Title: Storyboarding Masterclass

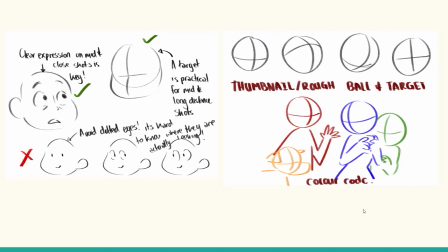3710s
You can then push that even further by adding a color code if you need to save yourself time. So you can see the full emotion of this interaction without any expressions actually needed here. So it's a really effective one. I highly recommend using this when you're doing your thumbnailing as well.
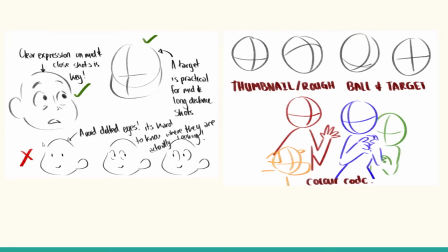3726s
And then once you're more comfortable with your like character silhouettes, you can move into something a little more refined. So make sure you've got clear expressions for your, you know, mid close-ups. It's really important that you get the full eye in.
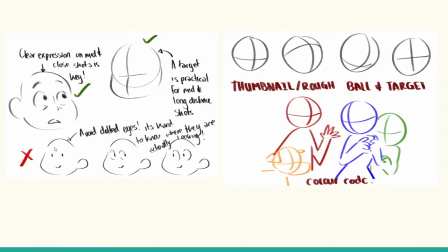3743s
So avoid these dotted eyes, because the problem with them is it's very easy to confuse where your character is looking. So you can see if I just complete the circle on the same drawing, the character could be looking in either direction, and that can cause a lot of confusion. If your character is extremely far away and not that important, yeah, fine.
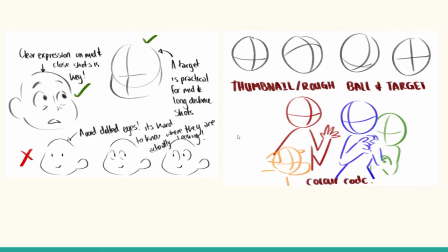3761s
But if it is something going on and we want to see their reactions, make sure that your eyes are very clear.
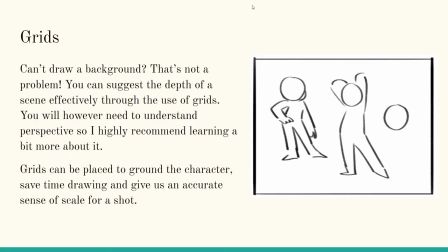3770s
Another thing to talk about is grids. So if you can't draw a background, that's not a problem. Again, you don't need to be a fantastic artist to be a storyboard artist. What you can then do instead is to suggest your depth of a scene effectively by making use of grids. It will help you to study perspective, and it will really,
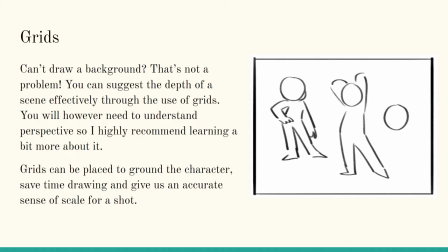3789s
really help you to sort of ground your camera and your characters. So you can suggest the depth of a scene effectively through the use of grids. You will, however, need to understand perspective.
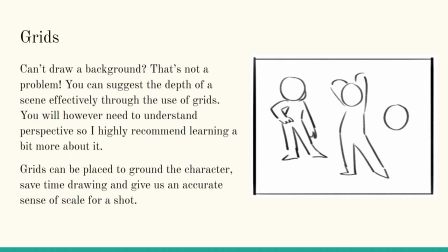3801s
I highly recommend learning a bit more about it. Grids can be placed to ground the characters and save time drawing and give us an accurate sense of scale to the shot. So I've got like two characters here and a ball, and we're just going to place various grids and see how it affects our perception of this.
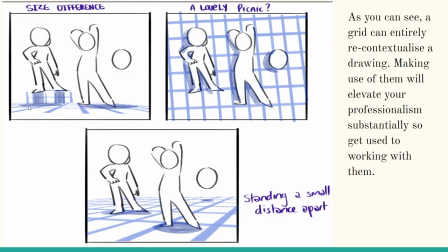3818s
So you can see if we've got the grid flat down, the camera's like at a really lower angle to the ground, we can now see that there's actually a size difference, and maybe that's the sun. If we have the grid straight on, this could be a picnic.
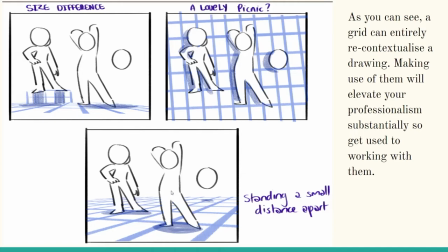3833s
If we have a slightly, angled grid, it gives us a sense that these characters are standing slightly apart. I haven't changed anything about the drawings, but the grids have given us all that information. And we don't have to draw backgrounds, it makes enough sense. Okay. So as you can see, the grid entirely recontextualizes the drawing.
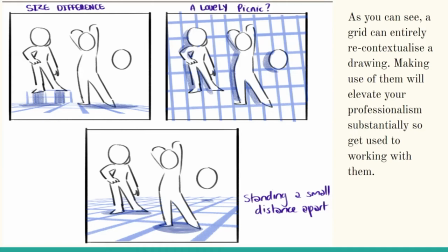3852s
Making use of them will elevate your level of professionalism substantially, and it will get you used to working with environments as well. Yes, I have seen the storyboards. They are absolutely fantastic. Okay,
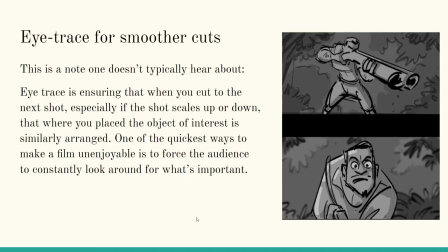3868s
So another thing that's really important, this is also something that I've been recently incorporating things, and this is something that's called eye trace. So this just helps you cut smoother, and this is especially when you're cutting closer or further away from a character.
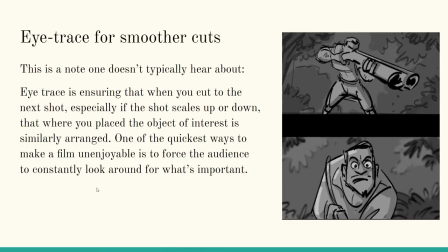3883s
This is a note one doesn't typically hear about. So eye trace is ensuring that when you cut to the next shot, especially if the shot scales up or down, that wherever you place the character or the object of interest last is similarly arranged.
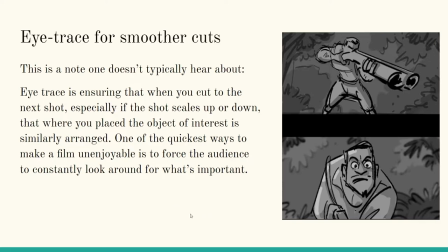3897s
So one of the quickest ways to make the film unenjoyable is to force the audience to do a lot of work by looking around at things. And it actually wastes time. It mentally tires you out. So you can see this character's head is sort of in the same position in the next shot. So it's easy to like make contact on where his eyes should be.
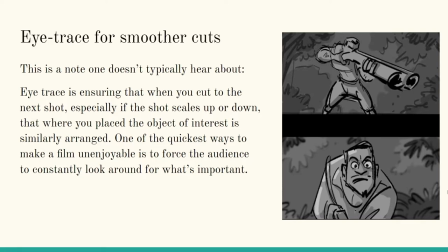3916s
If we cut to the next shot and he's over here, now we're going to have to like totally switch around, and it just changes the viewing experience.
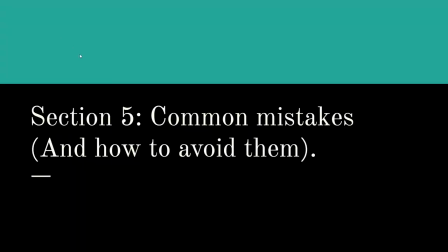3924s
It's a subtle thing, but it does make a difference. Okay, and now we're nearing the end of our session. This is the last section that I'm going to talk about. And this is common mistakes and how to avoid them.
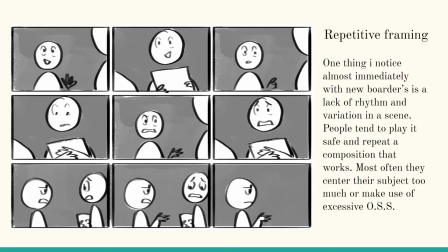3939s
The most frequent thing I see with new storyboard artists is repetitive framing. And this is something I notice immediately with new boarders, and it's a lack of visual rhythm and variation in a scene. People tend to play it really safe and repeat a composition that works.
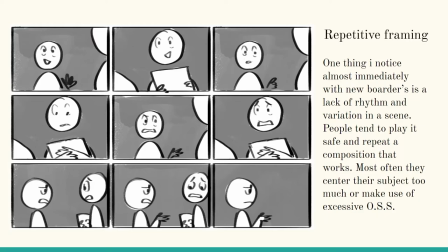3955s
Most often they censor their subject too much or make use of excessive over-the-shoulder shots. So you can see in almost every single thing, the character is arranged in the center here. So this is a little scenario. It's like, hi, hey there, what you got there? Can I see it?
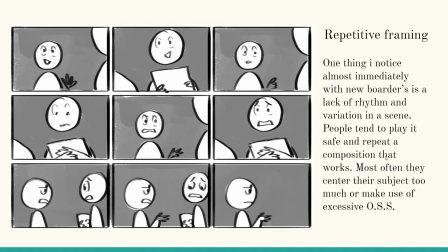3972s
And then she just sort of walks away. Now, if we change up and we play with our camera angles a little more, we can get more information and more humor out of this.
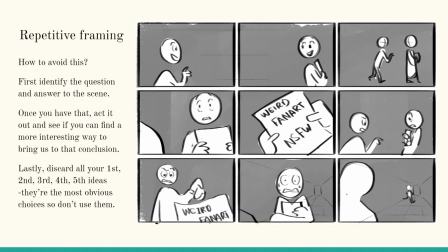3981s
So we go, hi there, hey, what you got there? Weird porn stuff she's drawn. Can I see it? Run away. Immediately, this feels a lot more interesting. We've got a lot more variation to look at.
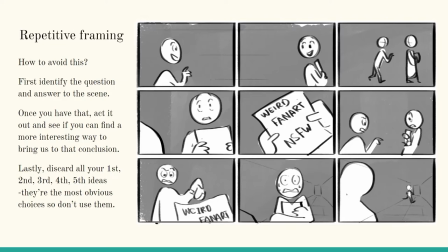3995s
And because we've now added this thing of changing our angles, coming in closer where we need to, we've now actually added a bit of humor to it.
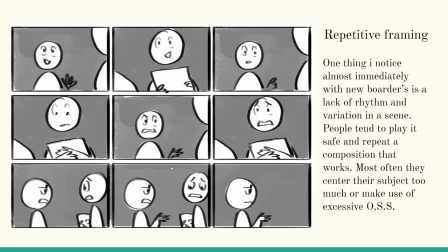4003s
So this is basically the best example of cinematic language that I can give to you guys.
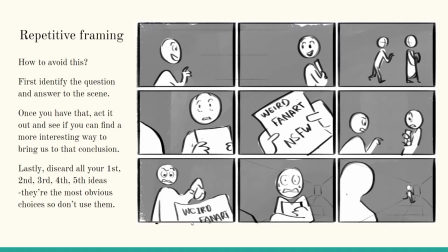4009s
That's how it works. So first, identify the question and answer in the scene. So in those first three shots, it's where are we? We're likely in a school or a university. And what are we doing is the character's inquiring about whatever the other person's holding.
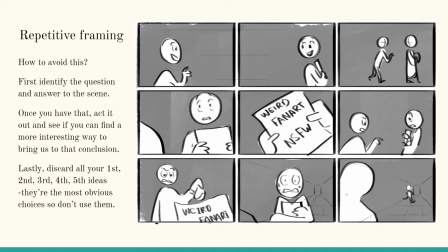4024s
Once you have that, act it out in your head and see if you can find a more interesting way to bring us to that conclusion. Lastly, discard all of your first, second, third, fourth, fifth ideas, because those are the obvious ideas. Everyone's going to choose those. Who was it that I was speaking with?
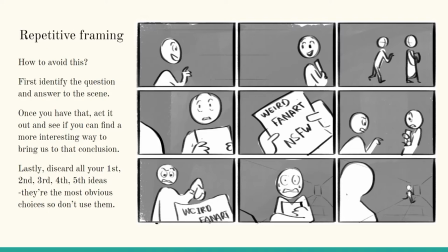4042s
Basically, their script writing process was you write five scripts and then you burn them. Because of those are the bad ideas. Get all the bad ideas out first and then really start playing around.
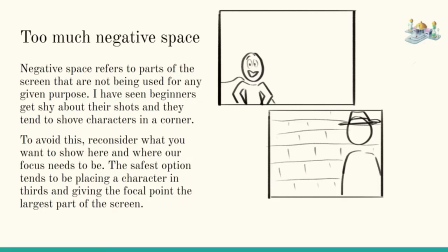4054s
Okay. Another thing I tend to see a lot is too much negative space on the screen. And this refers to the part of the screen that's not really being used for any given purpose. Yes, you can use a really extreme wide angle to establish where we are. But again, consider where we're focusing and what the importance is.
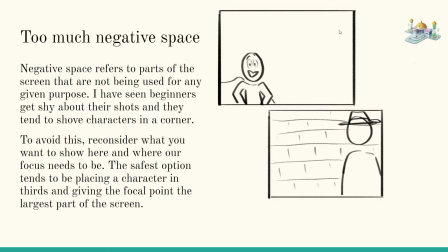4073s
If you've just got like a superhero here and a ton of like empty space, this character doesn't feel powerful and it's really boring to look at. And it's kind of awkward. It's like, you know, a toddler got a hold of a camera. So negative space refers to the part of the screen.
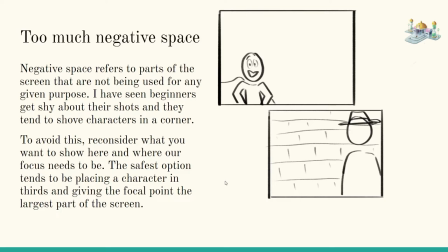4089s
To avoid this, reconsider what you want to show here and where our focus needs to be. The safest option tends to be placing a character in the third and giving the focal point to the largest part of the screen. So this character over here is more in the thirds, not quite just yet.
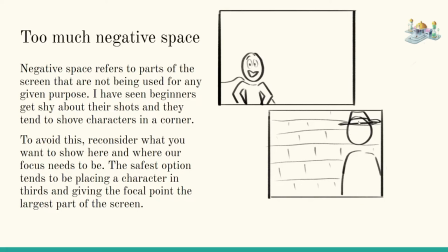4104s
But you can see that they break a visual rhythm, and because we are close enough, it's a comfortable view.
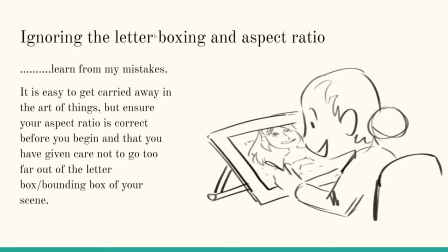4112s
This is a big one. This is something I still talk about because it scarred me for life. Just a little backstory. I studied at AFDA in Johannesburg, and part of studying there is your graduation films actually get screened at a cinema. And what I didn't consider when I was making the film is that the aspect ratio of
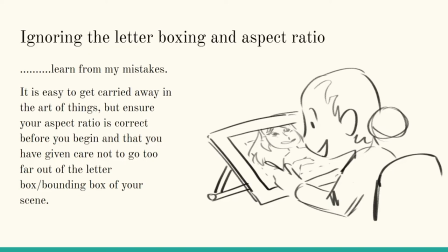4131s
a cinema screen is very different from the screens we were working with at university. And our lecturer had warned us about this, but I got really caught up. So pay attention to your letterbox.
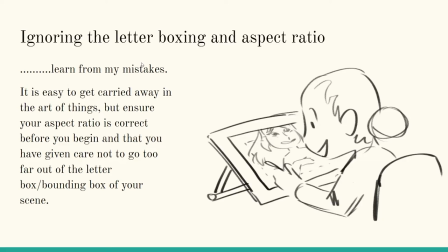4144s
This is the little bar that appears around your camera view, and this shows you where the corners and the edges of your screen are. It's easy to get carried away in the art of things, but ensure your aspect ratio is correct before you begin. And that you've given care not to go too far out of the letter or bounding box of your scene.
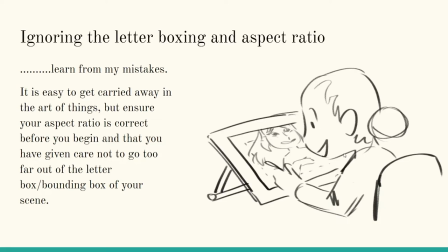4164s
because what ended up happening is you can see I'm drawing a really sincere expression there.
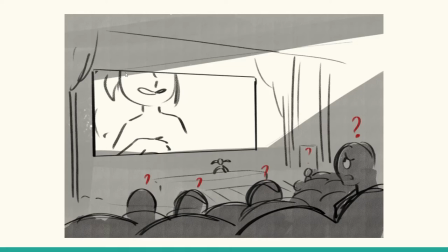4169s
And then when we got to see it in the cinema, we were just staring at people's necks literally the entire film. It was very confusing for the entire audience. It was a horrible experience. Learn from me, please.
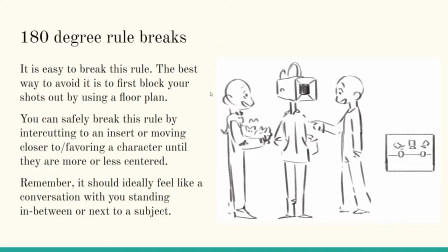4181s
Okay. It's not a stylistic choice. So the 180 degree rule breaks. Again, it's very easy to break this rule, but the best way to avoid it is to first block your shots out by using a floor plan. That is this little thing over here where we can see our subjects and where our camera can move.
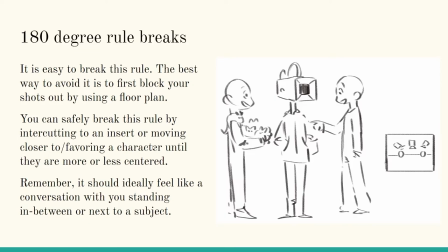4200s
You can safely break this rule by intercutting to an insert or